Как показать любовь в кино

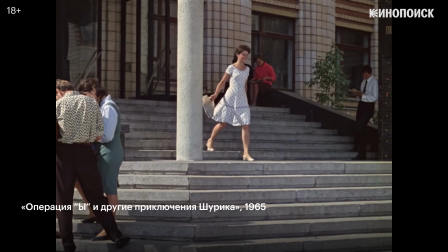4:11 Рапид.
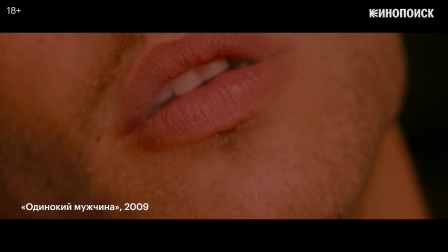4:16 Ручная камера. Крупные и сверхкрупные планы. Так создается ощущение, как будто лица близко друг к другу.
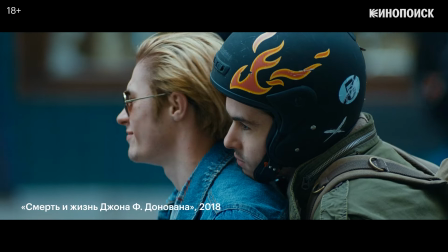4:25 И неглубокий фокус, когда остальной мир не важен настолько, что остается как бы заблюренным.
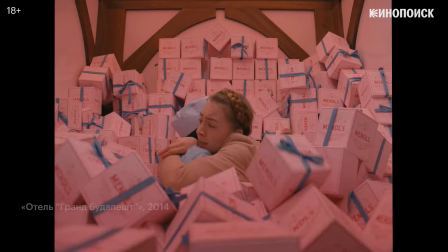4:32 Любовь представляется в кино как нечто, что отличается от привычного течения жизни, и это можно выразить через изысканную мизансцену.
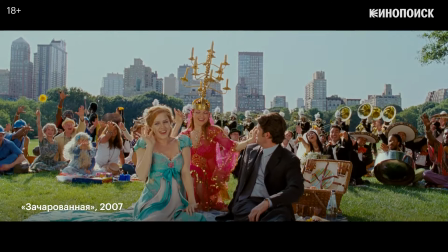4:41 Типичная романтическая сцена свидания чаще всего решена через клиповый монтаж счастливых моментов.
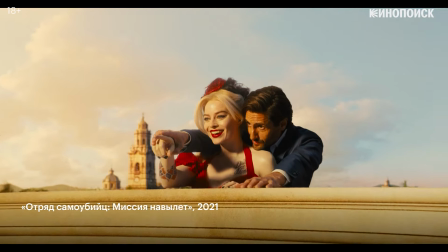4:47 Визуальный аналог фразы «счастливые часов не наблюдают». Другой вариант – монтаж, который показывает, что прошло много времени.
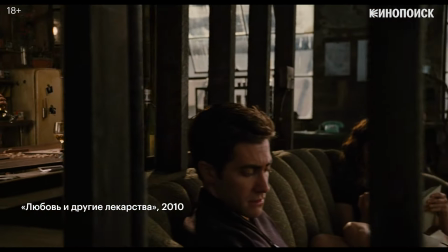4:55 Ведь любовь — это не мгновение, и отношения часто разворачиваются на протяжении всей жизни.
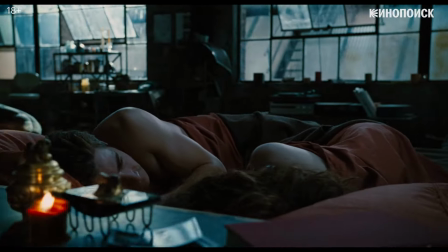5:01 Развиваются, меняются сами и меняют тебя. Пока в один момент все не закончится.
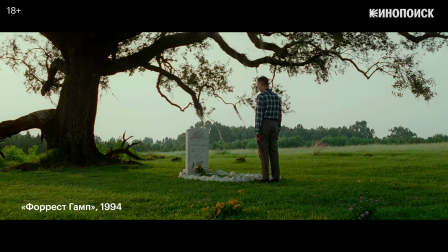5:13 И степень чувства мы поймем по тем страданиям, которые испытывает герой.
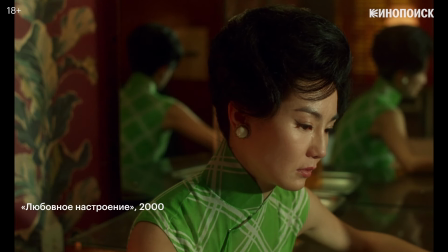5:18 Мало что так хорошо показывает любовь, как ее внезапный конец или же ее невозможность.
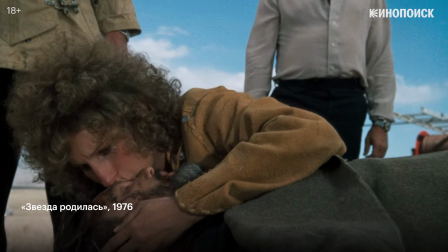5:26 Любовь, безвременно завершившаяся, или несчастная, безответная.
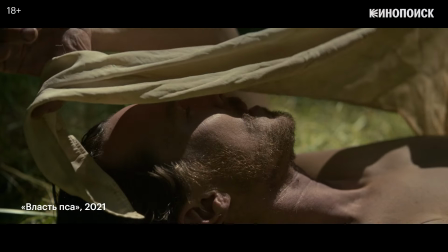5:33 В этих случаях объект любовного томления может заменять какой-то предмет,
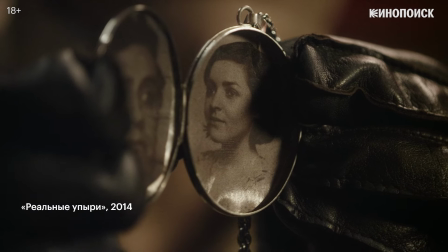5:38 символизирующий собой человека, уже ушедшего или не отвечающего взаимностью.
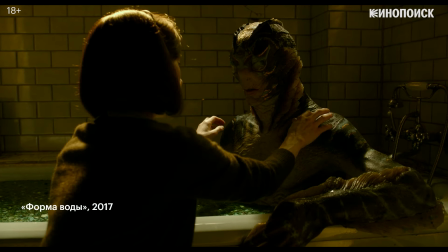5:44 Какой вообще может быть любовь?
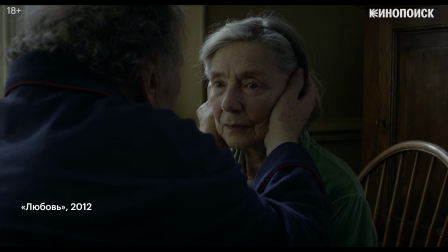5:47 Иногда это спокойное чувство, и тогда в кино нужно передать это ощущение статичными кадрами, крупными планами.
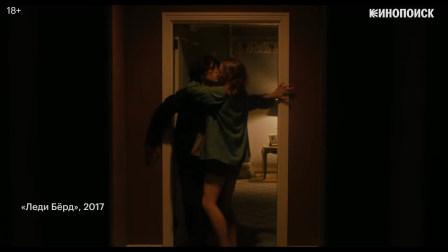5:55 Для других это в первую очередь страсть с ручной камерой и рваным монтажом.
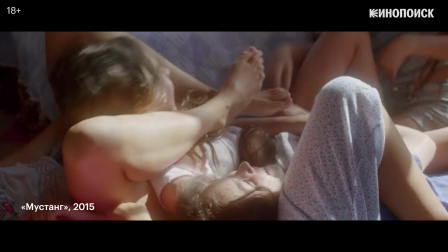6:02 Любовь может быть родительской. Есть любовь братьев и сестер, любовь к Богу,
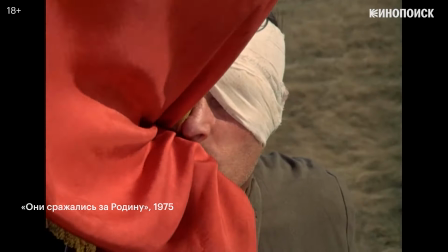6:09 любовь к стране, любовь к искусству.
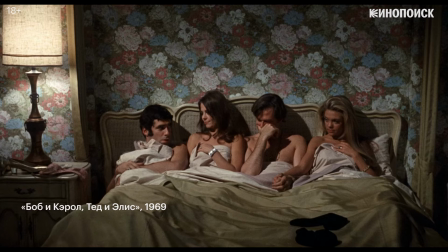6:14 Так много разных видов любви, как и в мире, она везде вокруг, ее невозможно ухватить.
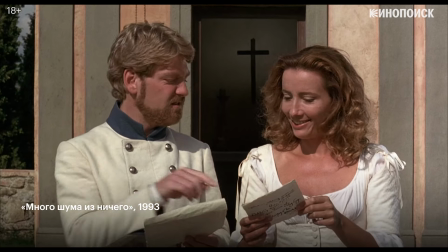6:20 И тогда самый простой способ заявить о любви – просто сказать.
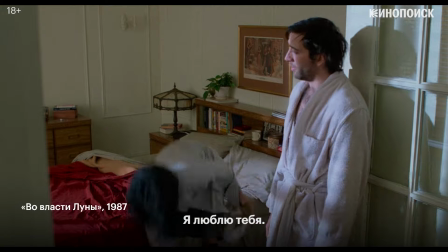6:26 Я люблю тебя. Спасибо, что я люблю тебя. I'm in love with you. Snap out of it!
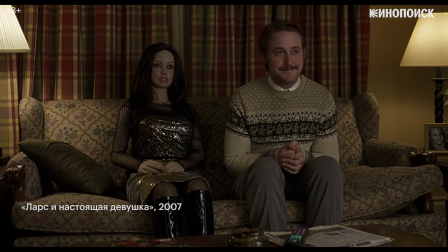6:34 Впрочем, иногда все же лучше помолчать. Ведь когда не хватает слов, то за героев говорит музыка.
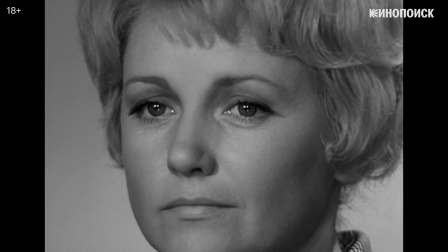6:43 Как правило, клавишная или скрипичная. И здесь любовь может предстать внезапным солнечным ударом.
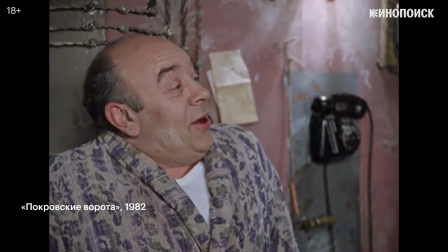6:53 Вас ждут!
Невыносимым приливом эмоций.
О, пардон.
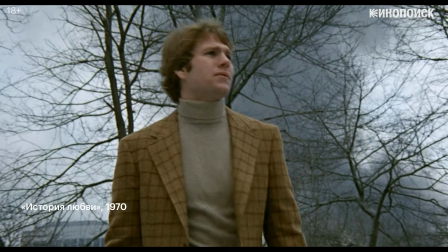7:02 Грустью от безвозвратно ушедшего счастья.
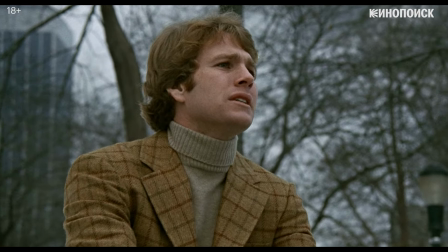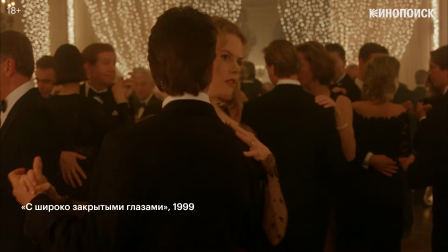7:12 На самом деле мы все примерно понимаем, что такое любовь и как она выглядит на экране.
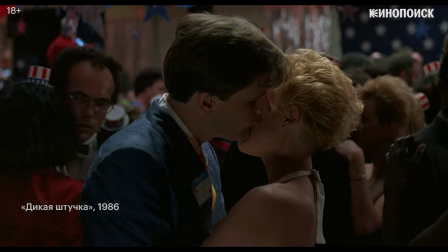7:18 Можем даже пытаться объяснить, как любовь устроена и как именно кино формирует наше представление о ней.
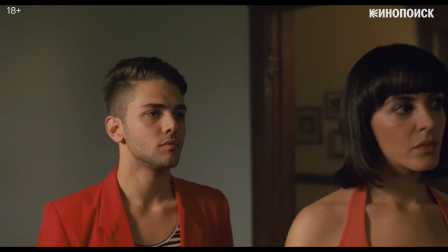7:25 Но все равно, по-настоящему понять любовь невозможно. Да и нужно ли?